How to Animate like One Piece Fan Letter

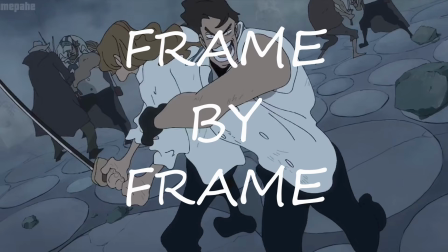0s
I researched One Piece fan letter frame by frame to find out what makes it so unique.
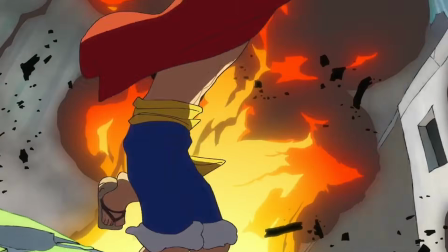5s
And this video is all about the animation. If you're new here, I'm Artistic Abe, a self-taught artist and animator.
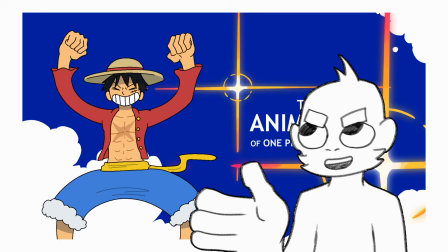16s
And this video is the third and final one of a 3-part video series where I analyze the art style, the storyboarding, and the animation of One Piece fan letter. So go watch the other 2 videos if you haven't already. But now let's start right away, since there's a lot to cover today. The animation has really strong character acting.
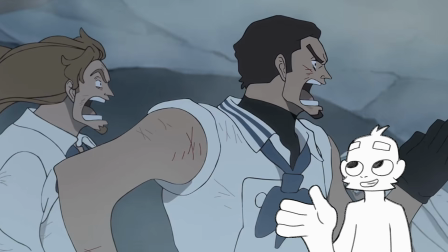40s
To achieve that, the key animation consists of some really good and expressive poses.
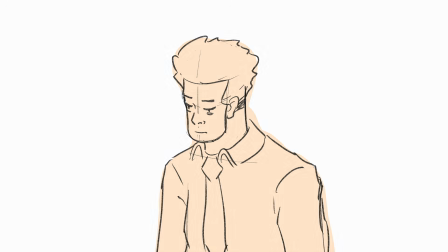45s
To make the poses so expressive, it's important to focus on the head, the shoulders, and the hands.
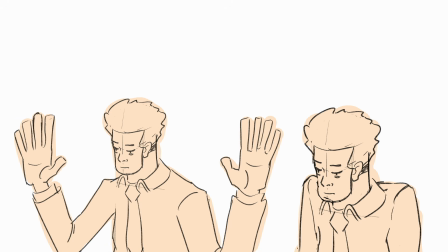53s
Usually the head shows the emotion, and the hands and shoulders are the secondary action to support the emotion.
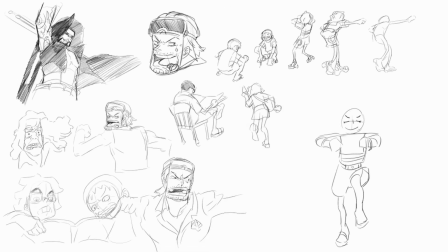61s
I also found out that to draw great poses, it's really important that the hands are always doing something,
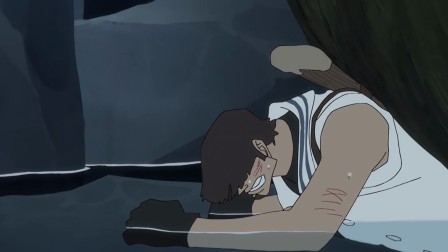67s
like holding something, supporting the weight of the body, or explaining something. The list goes on. Another thing that makes the poses so great is their silhouette.
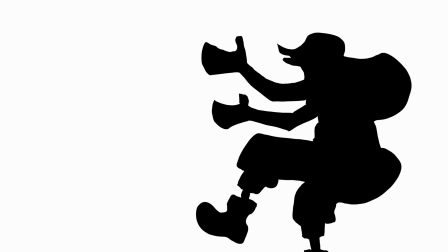79s
This makes the poses easily readable for the eye. This clip is a great example.
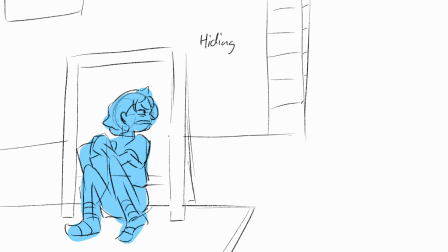84s
The poses are very expressive. First, she is hiding from her brother, then moves further away and talks about it.
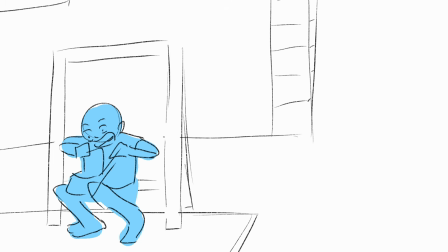92s
Then she realizes she lost the letter. She checks her bag to be sure, and then peeks around the shield to look if the brother took it.
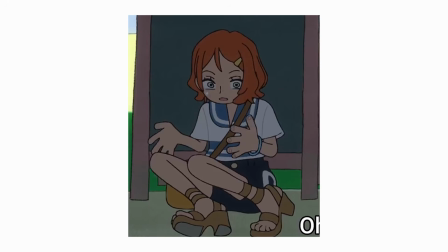100s
We can see that the poses and hand positions are always perfectly chosen and really expressive, so it's clear for the viewer how she is feeling.
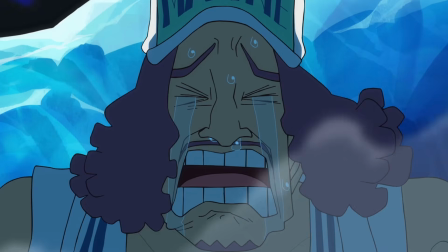110s
This and the very exaggerated expressions is what makes the character acting so great. I'm just gonna cover this briefly since there's a lot happening in action scenes.
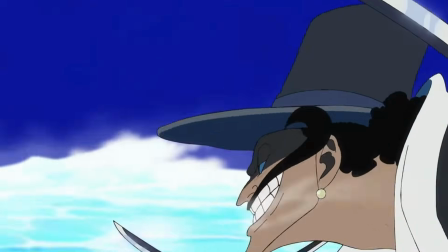123s
Overall, the strength of the art style really comes to its full potential in those scenes.
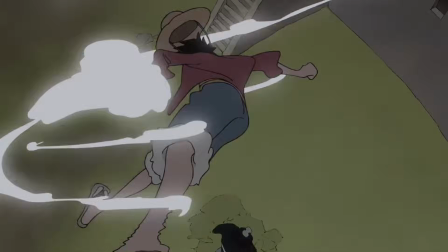128s
Because it's made of simple shapes, the animators can make use of insane perspectives and rotations of the characters. This, paired with the satisfying effects and physics, which I will talk about later, just makes for some really good action scenes.
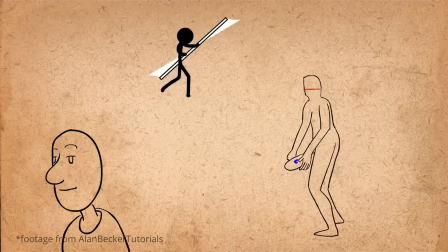148s
Animating in arcs is a key animation principle, but I think it's sometimes a bit overlooked.
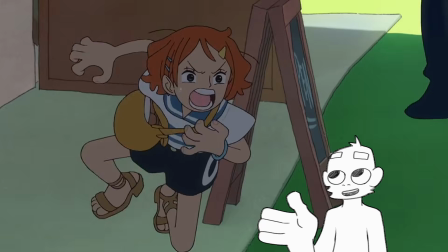153s
I personally started seeing it everywhere, especially in fan letter, but not in the way you might think. See, I'm not saying the arm should be moving in an arc, of course, that's obvious, but what I'm talking about are the small and subtle movements. If you make something move in a circle, it creates a really fluid motion that is very satisfying to watch.
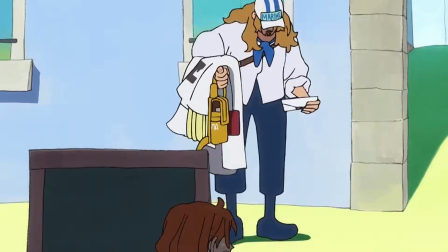176s
And this can be found everywhere, like for example here, or here.
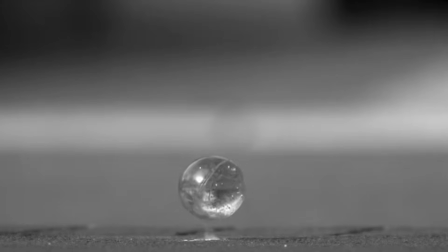181s
And I personally sometimes imagine the head kinda like a bouncing ball that's moving around in arcs and circles while talking and acting. Speaking of bouncing ball, we can't forget the next one. Like I said in the first video, the art style is very wobbly, round and bouncy.
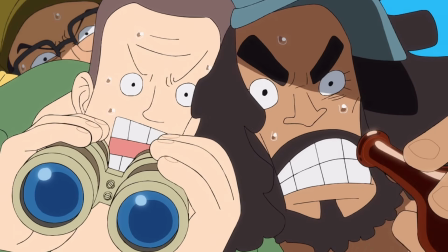202s
What causes it to look so bouncy is the animation principle squash and stretch. And it pretty much does what it says. Things squash and stretch. So the characters feel kinda like they're made out of rubber.
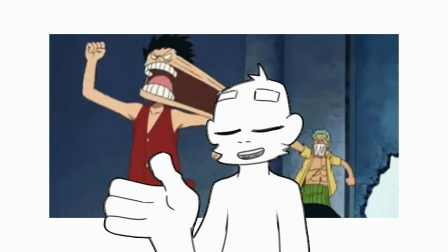216s
Not as much as Luffy of course, but for example in scenes where someone jumps in the air and lands again. The character is squashed and stretched. Like that bouncy ball exercise every animator has done before.
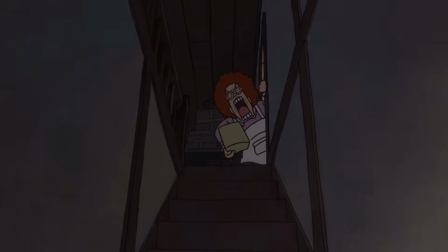229s
Squash and stretch is especially noticeable in the faces and expressions of the characters.
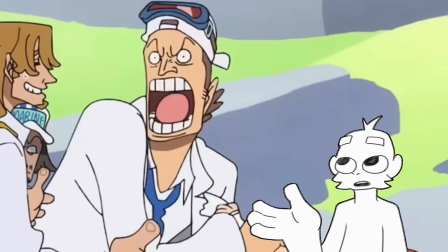235s
Usually it's the mouth that's squashing and stretching the head.
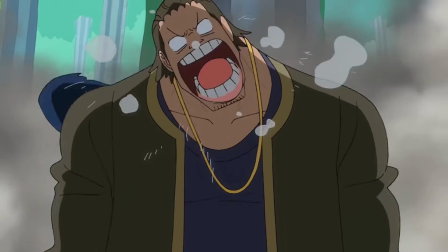238s
Overall, this makes the world really lively and enjoyable and almost cartoon-like, and it just perfectly matches the vibe of One Piece.